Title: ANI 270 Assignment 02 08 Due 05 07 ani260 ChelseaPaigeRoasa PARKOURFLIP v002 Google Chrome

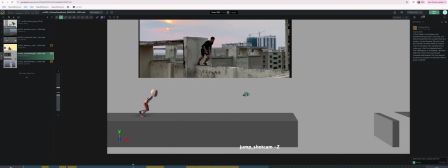(8:12)
Okay, now I'm going to be even more nitpicky.
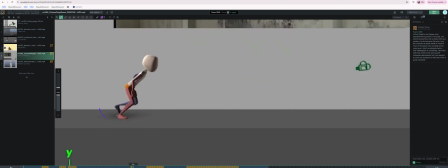(8:17)
This blue foot, I like how it rolls up here, but I feel like that spacing jump is pretty massive, right? So maybe you just need a tiny bit more, like maybe this pose needs to be a little bit more biased
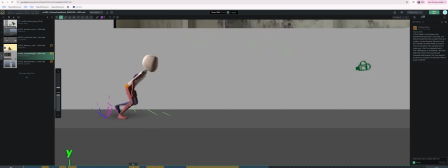(8:34)
backwards, so our spacing goes more like that, and that would affect this foot pose. Maybe this one would have to be a little bit more, just a tiny bit more back, and then this one could also probably serve to be a little bit more back, and then I think,
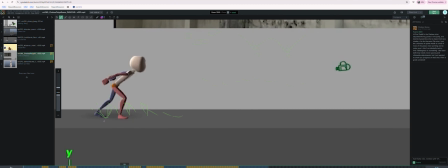(8:53)
so just watch the spacing on that takeoff. And then also watch for areas like this where the foot is like kind of locked, you know what I mean? As the dip down happens, I think you could probably roll this heel up a little bit, you know, because the foot feels kind of frozen right there, you know what I mean?
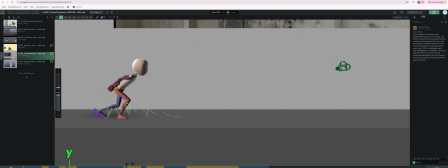(9:13)
And this might be a fun opportunity too, like, I don't know, but that's just a little spacing though.
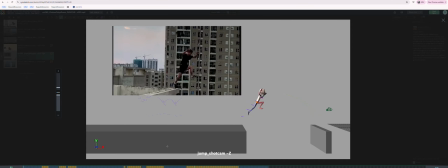(9:18)
Again, this is polishy kind of notes. But yeah, good stuff.
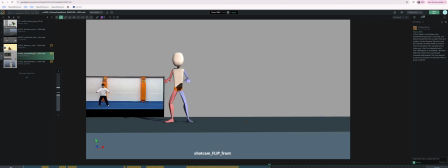(9:24)
Let's take a look at your other parkour, and this is the other one's parkour.
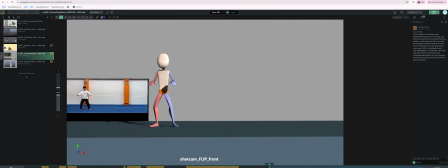(9:30)
I'm not sure what to call this one, but anyways, that's coming along. This is crazy.
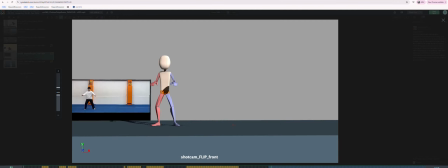(9:34)
This is a lot of work, so this is crazy, but it's nice to see your passion is showing through. Really cool stuff. Hopefully the FK-IK switching is like making sense to you and everything.
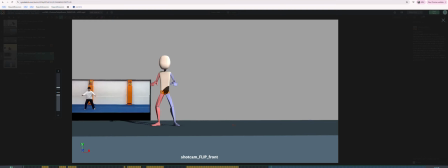(9:48)
There's two little areas on this which catch my eye. The first is like right here at the beginning, this lean over. It seems like if you watch the center of gravity, it goes over to the left, and then kind of hits, and then goes back over to the right.
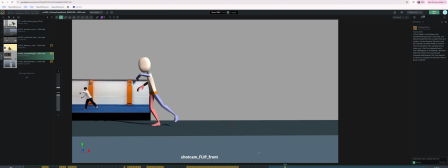(10:06)
And this feels a little like out of balance for me. So you're starting like here. And maybe just as a pose note, I would rotate this knee in a little bit.
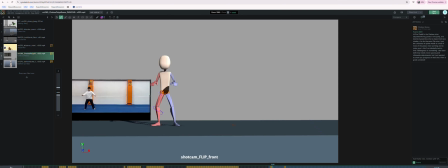(10:21)
Like knees kind of point over the feet, but maybe that foot is like a little, I don't know. Maybe you could get this foot to be a little bit more rotated, the toe a little bit more at camera.
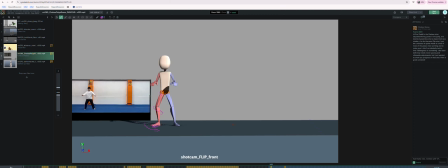(10:36)
So that's a little bit more like this. And that would give that knee like a more comfortable, natural looking pose, because here you start to rotate the foot around the ball anyways. So it would just mean you'd have a little less space to go, but that's fine.
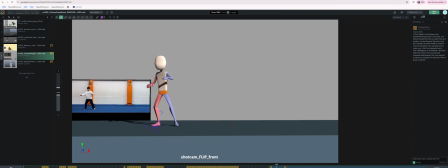(10:53)
All right, so I know you're in blocking on this, but what I was seeing was that getting back to my point. The center of gravity goes right and then left, and it goes right probably a little bit too far, I think. That's all I'm trying to say.
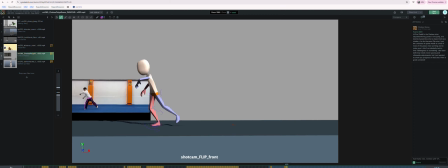(11:08)
Like if you look at your reference, the center of gravity is still kind of, you know, even though the arms and everything are like over this way. So I feel like, yeah, I don't know, that could take just another little adjustment pass. And then there's something about it when it's in the air here
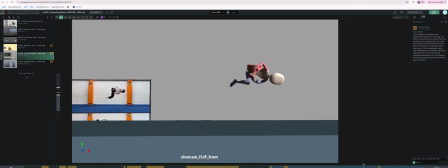(11:28)
that it seems to kind of lose the momentum it was having left to right, and that catches my eye when I watch it play in speed, but it's not that big of a deal. Maybe it's just when he gets into the tuck.
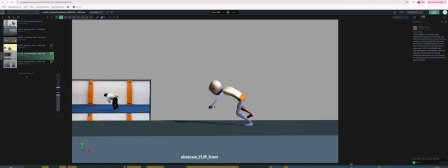(11:45)
I think that might be it. So if I'm watching, like here, let me get a fatty ball marker. That's not it. That's not big enough. I think I have pressure sensitivity on it, it's screwing me up, but I don't know how to turn it off.
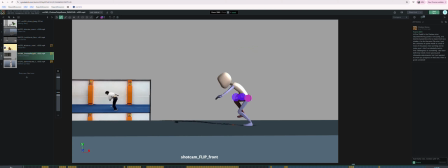Yeah, I think that's what I'm feeling right there, is that it kind of like loses all momentum over to the side just in that jump up.